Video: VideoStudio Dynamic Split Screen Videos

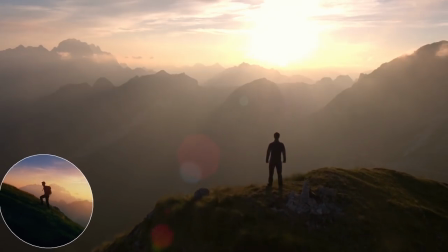(0:03)
Dynamic split screen is a great new feature in VideoStudio. Create your own split screen video to show multiple clips and images, and get full keyframe control so that your split screen dynamically changes over time exactly the way you want it.
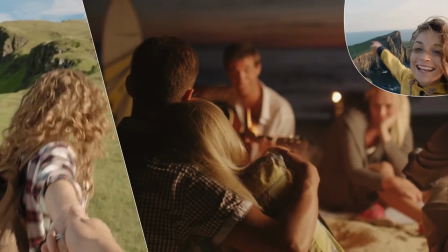(0:16)
Make your own custom wipes, overlays, and even add text boxes or graphics.
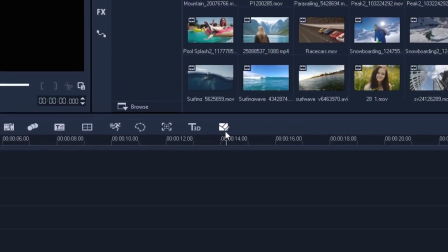(0:22)
Let's dive in. Launch the split screen template creator from your timeline here.
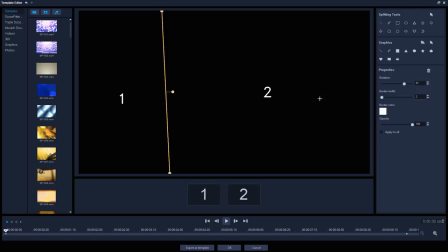(0:28)
First, we'll create our layout. You can create straight or curved line dividers that can go from top to bottom, left to right, or diagonally across the screen. And then just drag and drop our video or image clips into these screen segments,
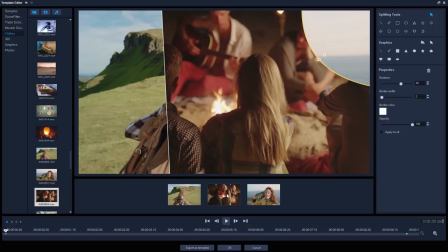(0:44)
or drag them onto the numbered clips below the split screen. To position our clips within the screen segments, just click the clip under the split screen,
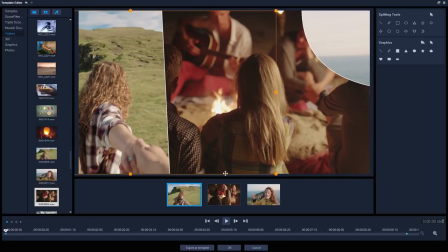(0:53)
and you can then reposition and resize the clip so that the framing fits into your split screen just how you want it.
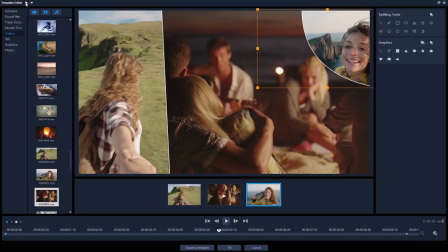(1:07)
But in this tutorial, I want to show you how we can dynamically change our clips and dividers over time with keyframing.
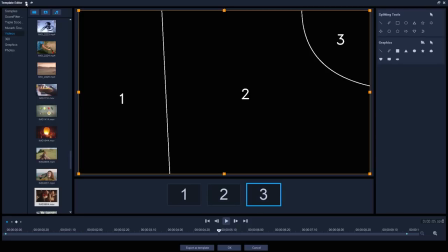(1:14)
So I'll undo these additions and start again from scratch. Any divider type can be keyframed within VideoStudio, but in this instance, I'll try using shapes for my split screen. Let's create a circle shape to overlay our main video clip, and then add in our clips.
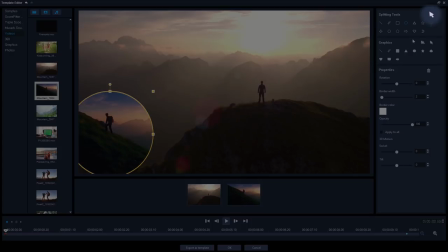(1:31)
Now we can get creative. We can choose to animate the dividers by ensuring the selection tool is selected in Splitting Tools up here in the top right. The keyframe indicator at the bottom will show us any keyframes that have been created for the currently selected object, and by default, we'll have a start and end keyframe already added.
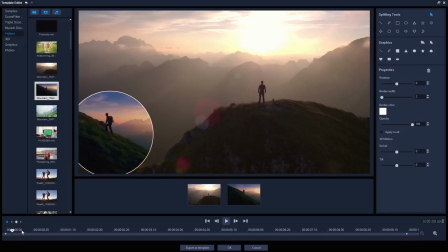(1:50)
As my main clip is of the subject looking out from the top of the mountain, and the clip in the circle is the subject walking up the mountain,
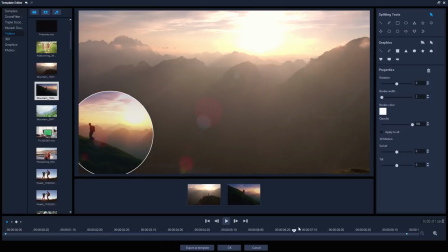(1:56)
I want the circle clip to get smaller so as not to distract from the main clip too much, but to show the story of the climb, and then disappear off the screen as the camera moves past the subject in the main clip. If I jump ahead to about 5 seconds, this looks good. I'll reposition and resize the circle divider.
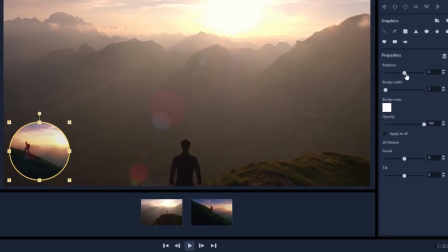(2:15)
I'll also add a little rotation, just so it appears that the mountain is getting steeper, a subtle detail to help sell the idea of the climb getting harder.
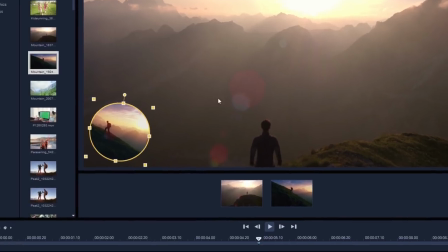(2:23)
About 8 degrees should be fine. I also want to adjust the framing of this clip as it progresses,
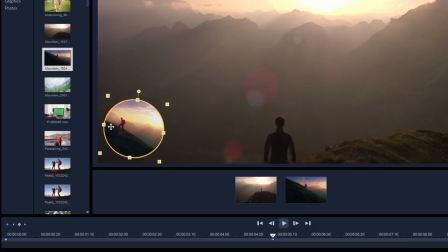(2:29)
moving my subject from the right of the circle to the left to emphasize his progression up the hill even more.
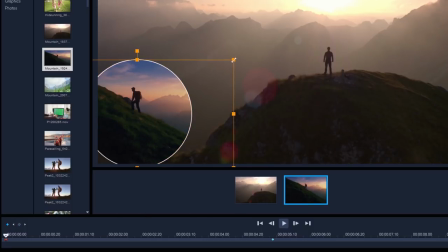(2:35)
It's really useful that we can adjust the framing of the video clip separately from the split screen divider, so you can keep your subject framed where you want them, even when the divider itself is moving and resizing.
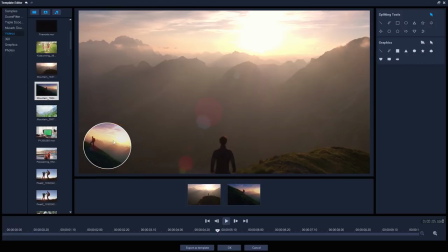(2:47)
I'll also add a little 3D motion just to make it even more dynamic and interesting.
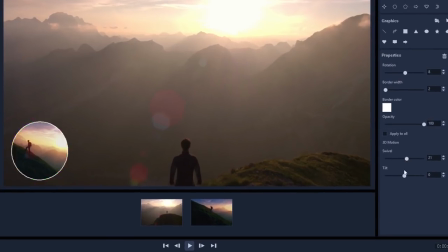(2:52)
Let's put swivel and tilt to around 20 degrees each.
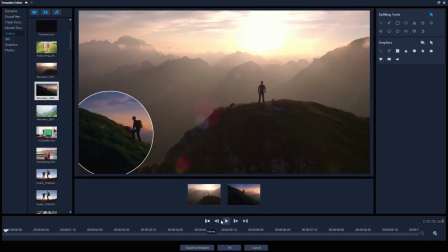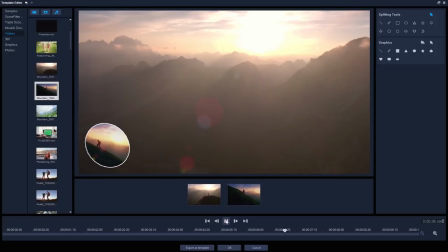(3:00)
This is looking pretty good, but a couple of seconds later, I want the focus entirely on the main clip, so I'll skip to around 7 seconds and then just drag the circle off screen entirely. It's good, but I want the circle clip off screen a little quicker, so I can just drag the keyframe to the left. Let's try around the 6-second mark. Okay, nearly done.
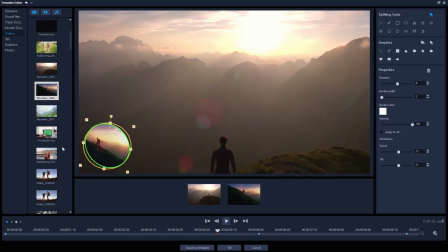(3:24)
Let's add one more thing as the circle clip disappears to pull attention back to the main clip.
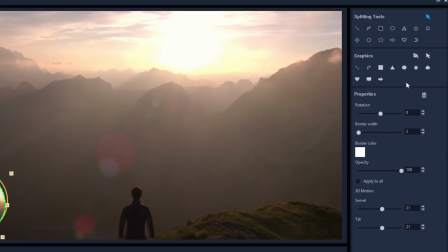(3:30)
VideoStudio lets us add graphics as well as video or image clips, as we can see here in the top right.
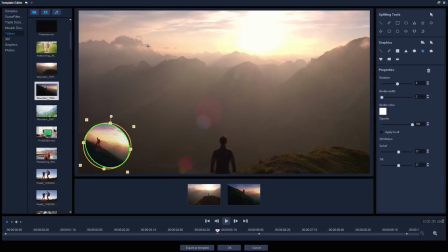(3:35)
I can add stars or hearts, and then keyframe them if I wish, but this isn't what I'm going for, because I can also import any graphic file in here by going to the folder icon.
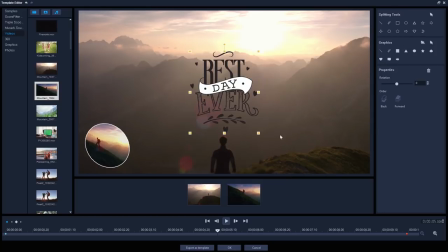(3:48)
This best day ever graphic is perfect. Let's skip to around 5.5 seconds, where my circle clip is starting to move off screen. And making sure the graphic is selected by using the graphic selector tool from the top right, I'll add a new keyframe.
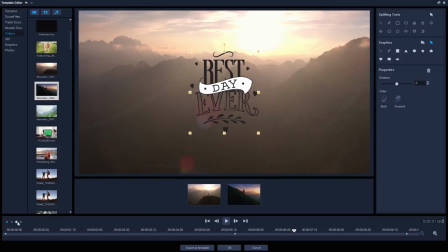(4:02)
Then I'll add another new keyframe about 7 seconds, which will be my ending position, then skip back to the other keyframe that I just made.